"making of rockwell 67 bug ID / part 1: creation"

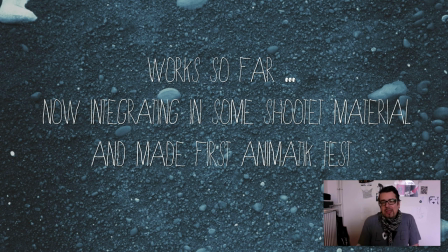19:02 I tried to make a little idea out of this shooted material in combination with this bag,
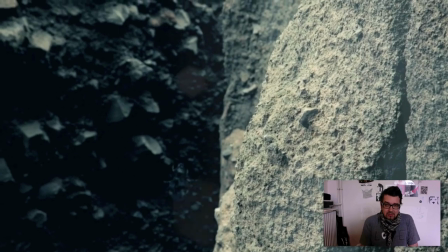19:11 for example.
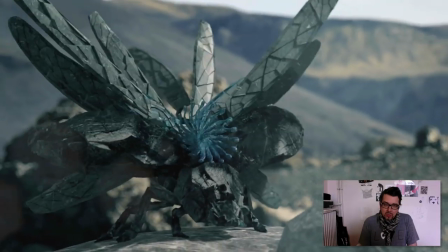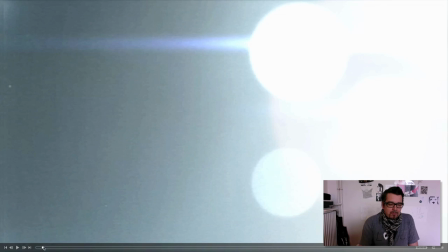19:19 And this is a mix of some different techniques.
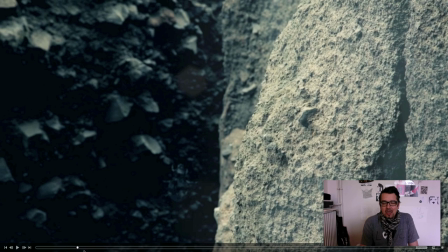19:26 This is made out of a photo.
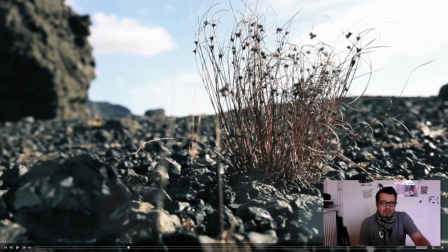19:30 This is shooted and I very liked this scene but the problem is
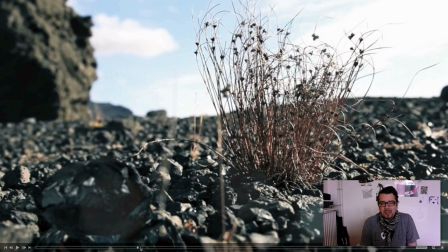19:35 it's not the right perspective I liked because I need something
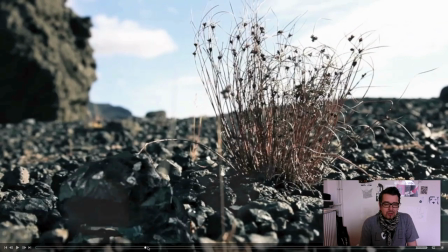19:42 very much near to the ground and so it's
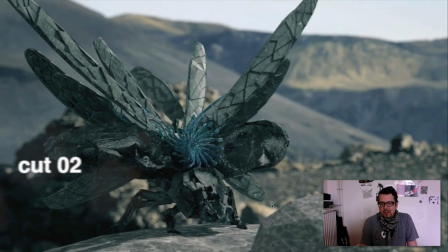19:48 okay for the first test but I think okay that could be better.
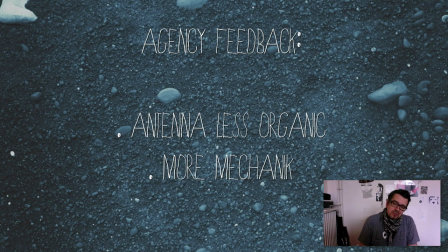19:54 So and the feedback from the agency on this point was hey please don't make the antenna staffs with this organic can we make it more mechanic yeah and yeah just just orient on traditional
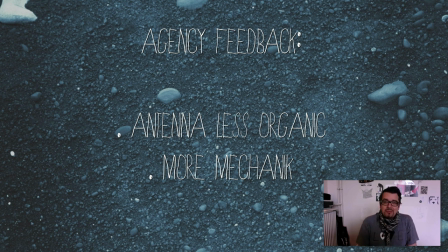20:13 military antenna stuff you know and so I give the bag this
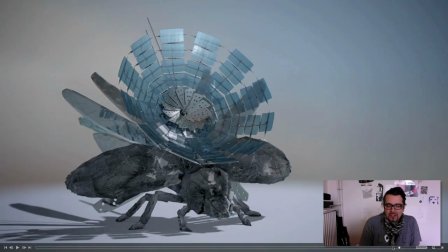20:22 and and I changed the stuff on the
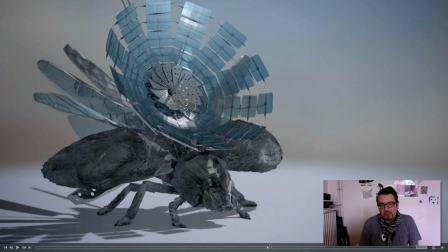20:31 back from from spec from the back on background back in more
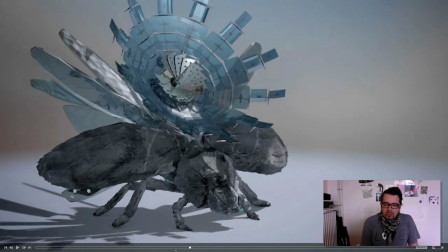20:37 metallic direction too and so we end up with this little guy.
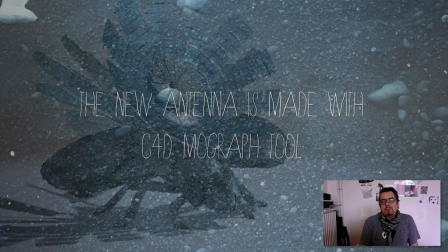20:46 So this is made with MoGraph.
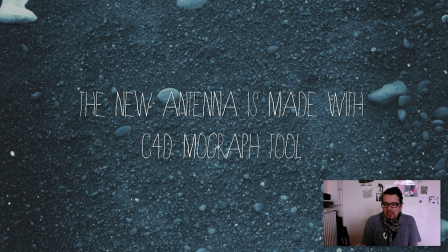20:51 It's interesting because I just set a few keyframes to animate a basic thing. This is cloned and copied and rotated with
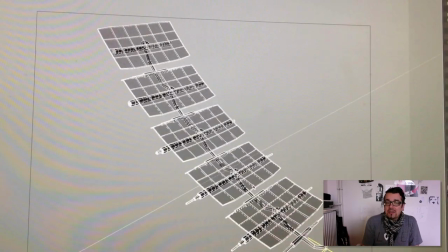21:05 MoGraph tool and you end up with stuff like this.
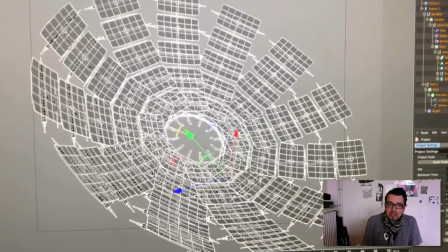21:10 Yeah, it's very easy but you
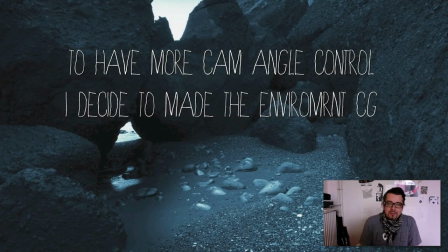21:15 can make interesting animation of this so and yeah after I decide to not use the shoot footage because I like different
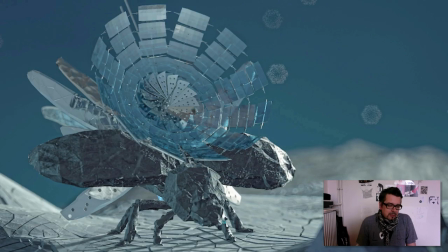21:28 perspectives for the back I decide sorry it's maybe a bit loud here to make the environment and CG2 and starting with some testing some stone looking
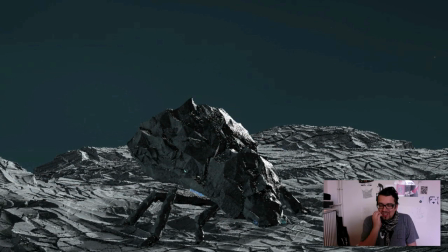21:46 stuff yeah and in this case yeah you see it's just some thing with a bit displacement and I tested how it looks and so on and
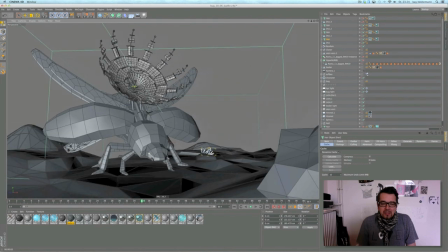21:58 this is in the cinema the whole scene it's just a foreground object
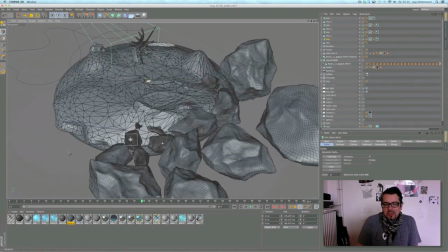22:05 and some stone-like objects in the background because we have just this one camera
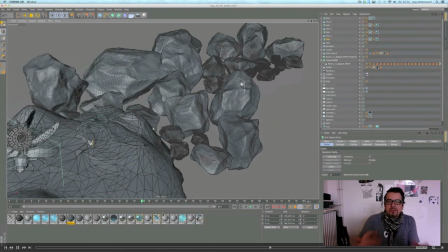22:11 perspective and it's no need for more environment so
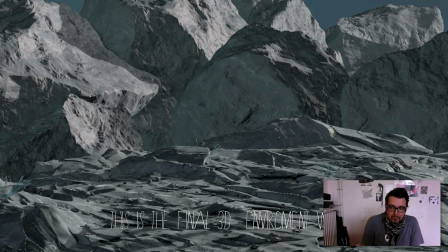22:18 and yeah this is what i come up with at the end yeah it's it's the stonish environment where the bug magic happens and And because I have now a real environment,
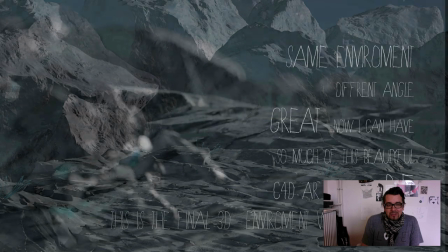22:33 I can do, of course, another shot with a different perspective.
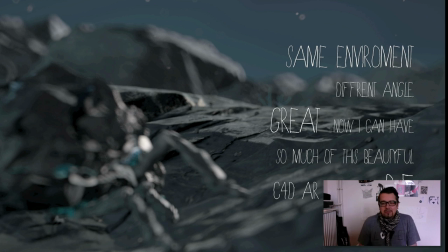22:41 And so I can make more shots to give the back more screen time, you know.